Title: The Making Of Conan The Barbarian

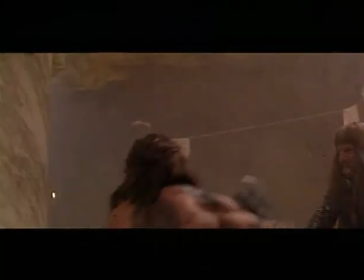Then you take your axe and swing it at me. And I duck and it just goes right over my head. Well, he threw me against that pillar so hard that it almost did crack.
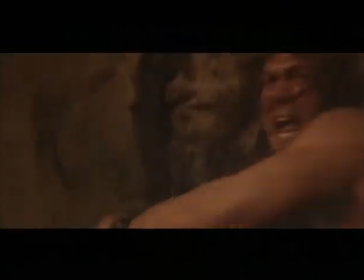I mean, cracking knocked the wind out of me. I just had... I could blink, and here was the axe coming, and I ducked that.
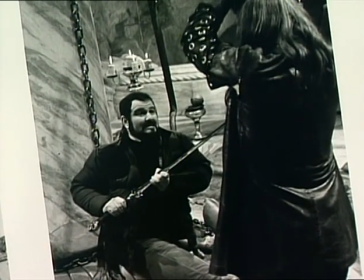Ben never did it at half speed. Ben did everything full speed.
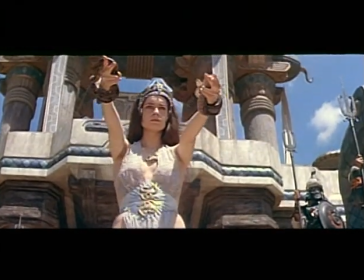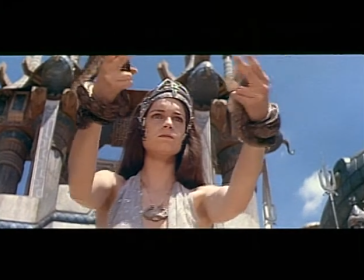Valerie Quinessen came from Willard Huyck, really, who'd made a movie called French Postcards.
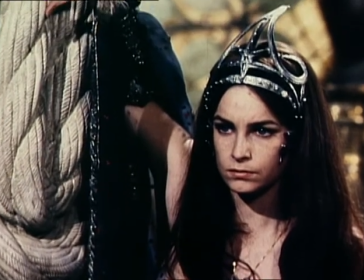And I had met her, I think, when he was making that movie. And then she came in and read, and she was very good. She read very well as the princess.
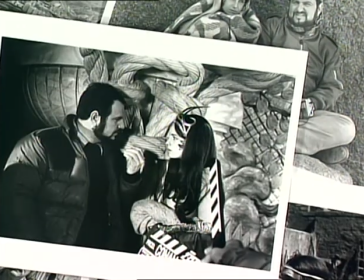She was a very troubled sort, you know, with a certain kind of sensuality and sort of innocence, and she's quite good.
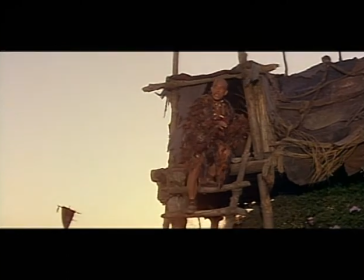I'm a wizard, mind you.
Mako was a natural choice for the narrator and everything because
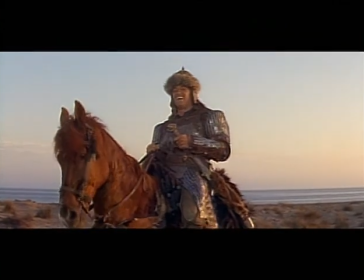he looks so distinctive and he's a wonderful actor.
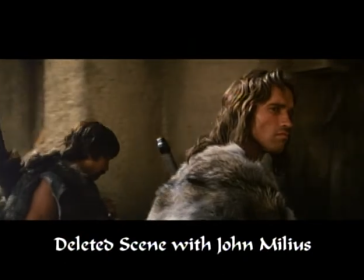i did something no actor can do i cut myself out which proves i'm not an actor and
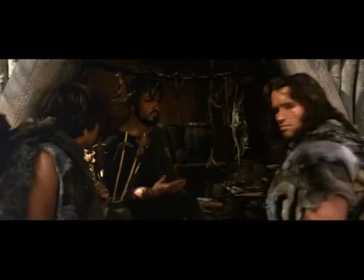i had created a thing in there lizard on a stick which was like mcdonald's this is not a stick fresh
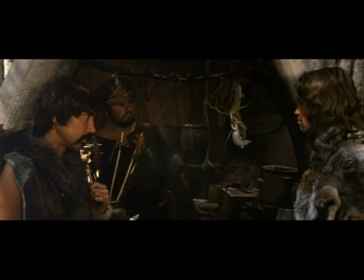good and fresh it was pretty good but it didn't belong in the movie it is said that they are deceivers.
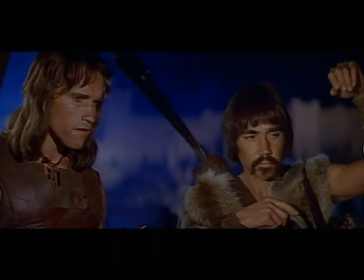They murder people in the night. I know nothing.
The Ron Cobb stuff stayed in because that did belong in the movie.
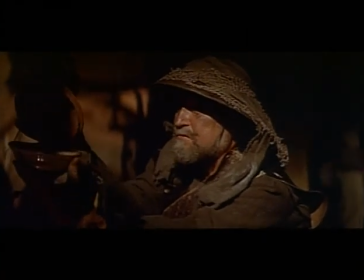Black Lotus, Stygian, the best.
John Milius had a lot of tricks up his sleeves.
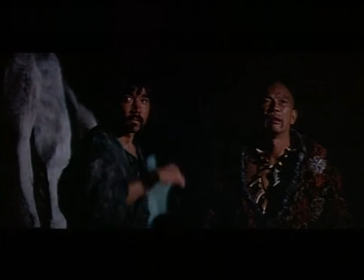He sent me to Mako's acting school, so I went there for about six months.
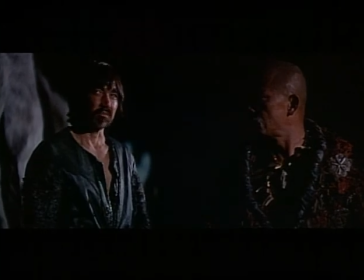It was a very humiliating experience for me because all
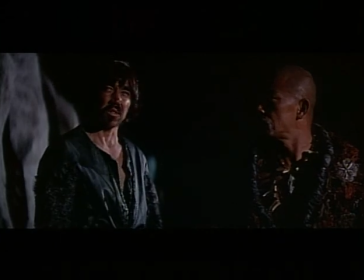his students were all really good aspiring actors and I was a surfer.
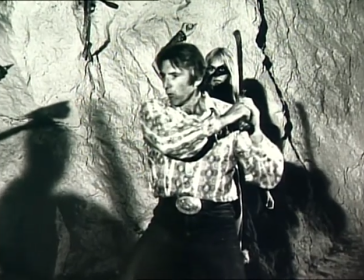We did a lot of training with stunt coordinator Terry Leonard, a lot of writing lessons, had a lot of martial art lessons, so there was a lot of prep work actually before we got involved in it. We had Yamasaki who was our sword master and
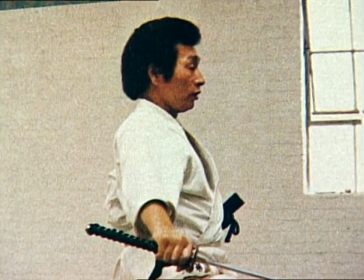he really trained them in the art of swordsmanship and that karate
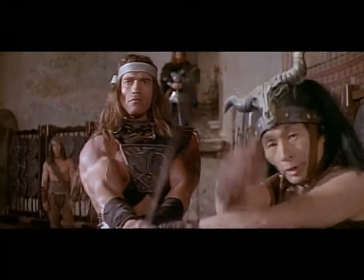style sword fighting and all of that then I'd look at the routine and I would enhance
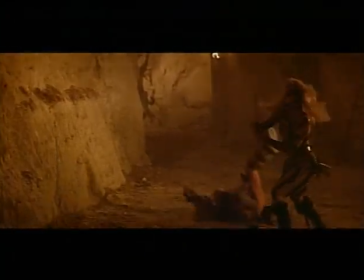it or detract it just very briefly I'd have everybody at 8 o'clock in the morning
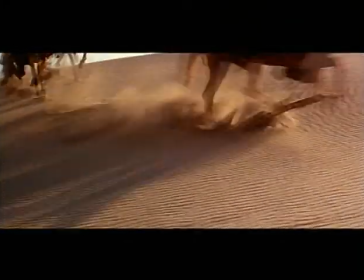for horseback riding till 10 10 30 and then they'd go off to the gym and work at Yamasaki it
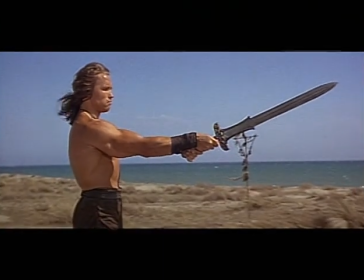was like really extensive kind of a training camp an ongoing training camp and including the weight training and all those things because he wanted to make sure that the body doesn't just look very
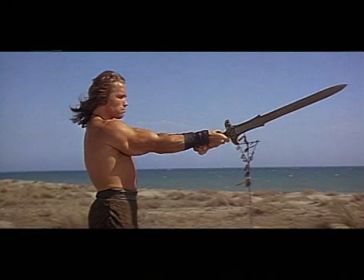muscular but that it also looks as smooth and as fluent with its performance with the sword moves and all this and all of those physical activities had to become second nature.
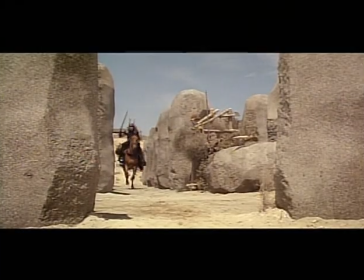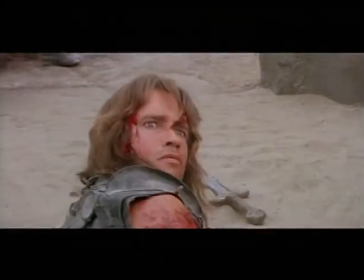Every fight scene in the movie were approached pretty much the same way
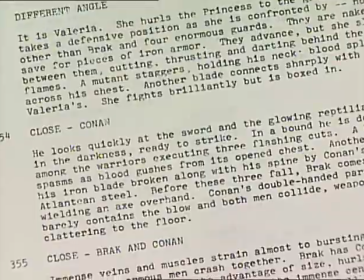which was that first we read what was on a page and then
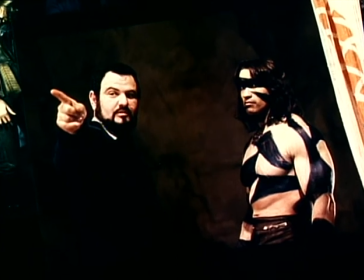we talked to the director and listened to him very carefully of what he
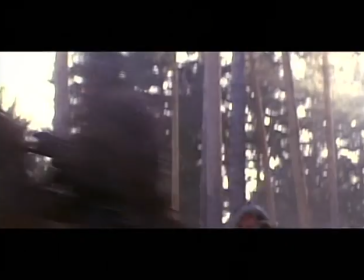would like to see and add and put other dimensions to that scene that maybe
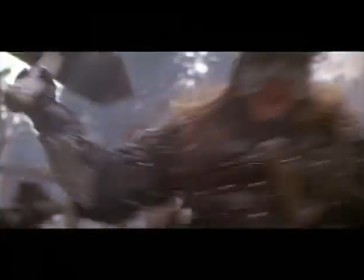is not on the page so we could ask questions about the fight scene.